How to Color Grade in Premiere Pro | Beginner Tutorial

Now this is a pretty nicely corrected image just using the basic set of tools.
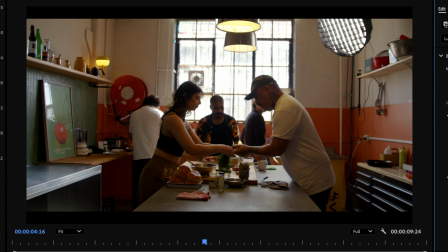(8:20)
The colors are richer, there's a little more drama in the shadows and the mids, and we've corrected for some of the heat we were getting from the windows in our highlights. Honestly, for a lot of projects, you could leave it there and call it a day, but let's dive a little bit deeper into the rest of the tools available to us here, and we can take this corrected image into a more stylized direction.
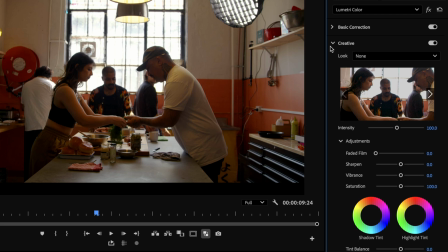(8:39)
The next tab down is the Creative tab, and it's mostly designed around creative LUTs, which are totally fine to use, and we actually have a whole heap of them on Envato that you can download and use in your projects.
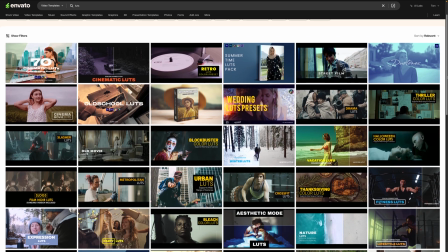(8:49)
These are LUTs that are made by filmmakers and photographers the world over and are designed to quickly
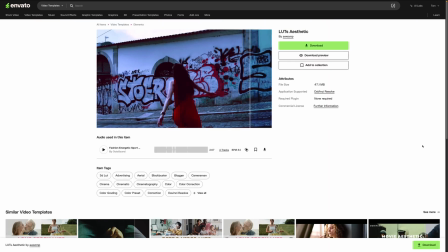(8:54)
take your corrected footage to some really cinematic places with the click of a button.
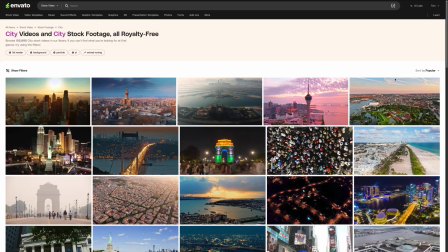(8:59)
And of course, it isn't just LUTs. Envato is stacked full of assets perfect for filmmakers like stock footage,
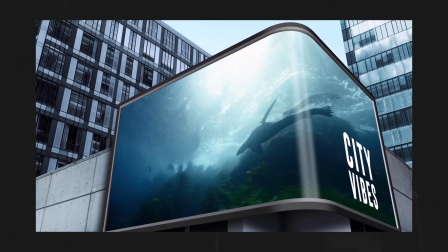(9:05)
video templates for Premiere Pro and After Effects, and high quality authentic music for your videos. There's heaps more as well. So check out Envato today, and to learn more, I'll pop a link down below. Now, as this video is about grading from scratch here in Premiere Pro, we're going to skip the Creative tab and LUTs,
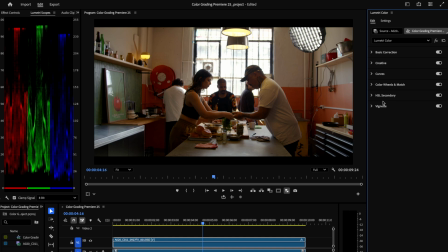(9:22)
and instead we're going to get creative in the Curves, Color Wheels, and the Vignette tabs. So in our RGB curves here, making sure the white dot is selected,
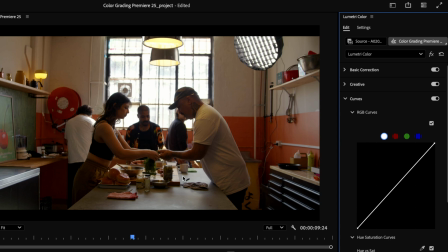(9:31)
which is our luminance values, we're going to address some of the milkiness we're still getting in the shadows here. That's because I boosted them from the floor. This is another way of introducing contrast. However, it lets us have more control over where we want the contrast to appear in our image instead of doing it globally. We'll create a point in the middle of the graph here, which is the midpoint of our image tonally,
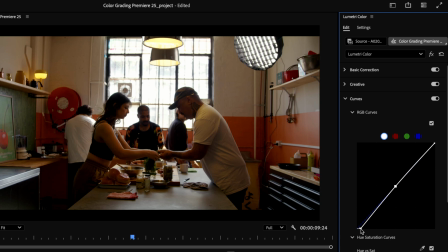(9:50)
then take the darker areas at the bottom of the image of the graph and move them under the line, thus making those areas darker without affecting our mids and highlights. Now, as we're up to the creative part of the process, we can start to use these curve tools here to shift the mood and tone of our image creatively.
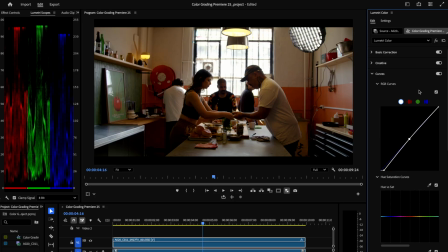(10:05)
And one of the things I really like about the location that we shot this footage is this green wall and this green print over on the left. And what I want to do is kind of accentuate that a little bit more to offset that orange color.
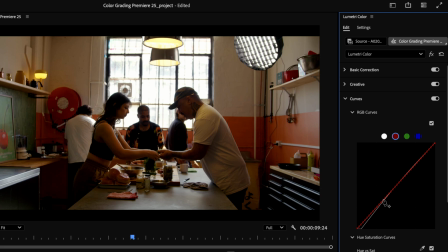(10:17)
So I'm going to switch to our red channel here and just shift a little bit of red out of the image, thus accentuating that blue area. Moving down to the hue versus saturation curve, I'm going to further accentuate that blue-green wall by adding a couple of points around the graph where those colors sit.
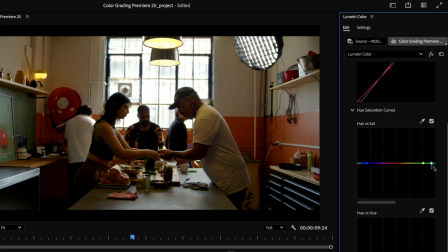(10:33)
I can then drag the midpoint, so this green color I like, up the graph, and that will increase the saturation on that specific hue. It's subtle, but it is there. I also don't really like the intensity of the yellow coming off this lamp up here and also onto the guy's shoulder from the overhead lights. So I'll create some more points around the yellow and desaturate them just a little.
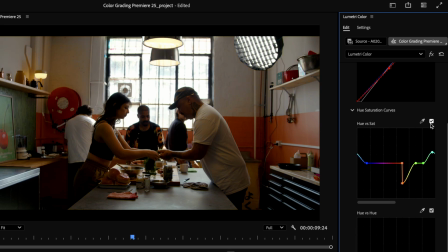(10:53)
We can off and on just that change to see what we've done, and we can also, of course, off and on the curves tab in general, and I'm pretty happy with this.
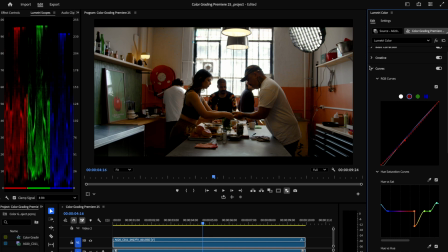(11:01)
I'm happy to move on to the next part. Now, down in our color wheels and match tab, you have three wheels and three corresponding sliders.
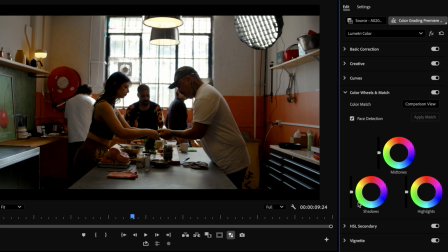(11:08)
Move up and down on the sliders to increase or decrease the luminance of the shadows, mids, or the highlights. And then click and drag the center of the wheel to push those areas of the image into different shades of color. So as this image naturally has a bit of teal and orange in it, I've already boosted that blue, green, teal section.
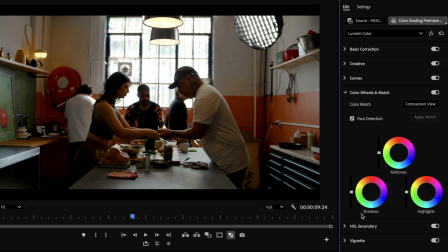(11:26)
So let's keep pushing in that direction by adding a little bit of blue in the shadows and pushing the mids and highlights towards orange. We can go pretty far with this though, so kind of do it slightly to start with. We're definitely getting into stylized territory here as we do this.
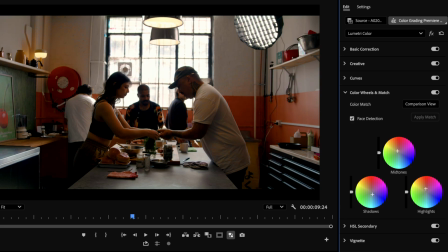(11:40)
To address our shift in contrast during this creative grading section, we can always go back up to our basic correction section and play around there,
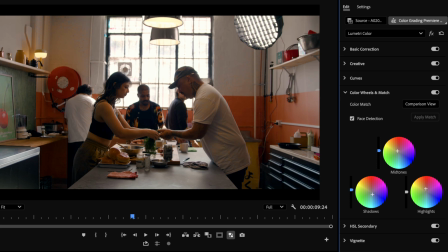(11:48)
or in our curves, but I kind of like to keep it linear as we're going down these little shelves here, so I like to make the final tweaks I can in these sliders in the color wheels and match section.
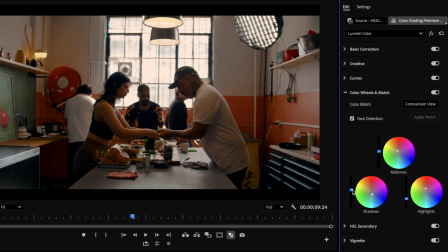(11:58)
I'm going to boost the mids again as they've gotten a little bit muddy, and that should also bring up our shadows as well. Finally, I think I'm going to add a little vignette to the image just to take the heat off the metal benches here.
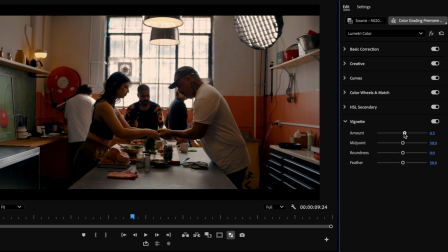(12:09)
In the vignette tab, the amount slider creates a dark vignette when pushed in the negative direction, so to the left, and a light one when pushed positive. We'll darken ours off a little and also add some feathering to make it a little bit more subtle.
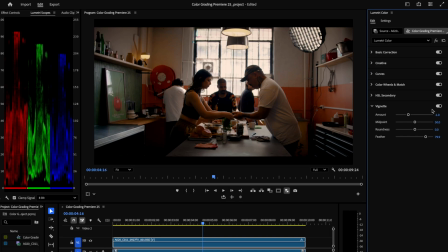(12:22)
And there we go. That's our final stylized grade.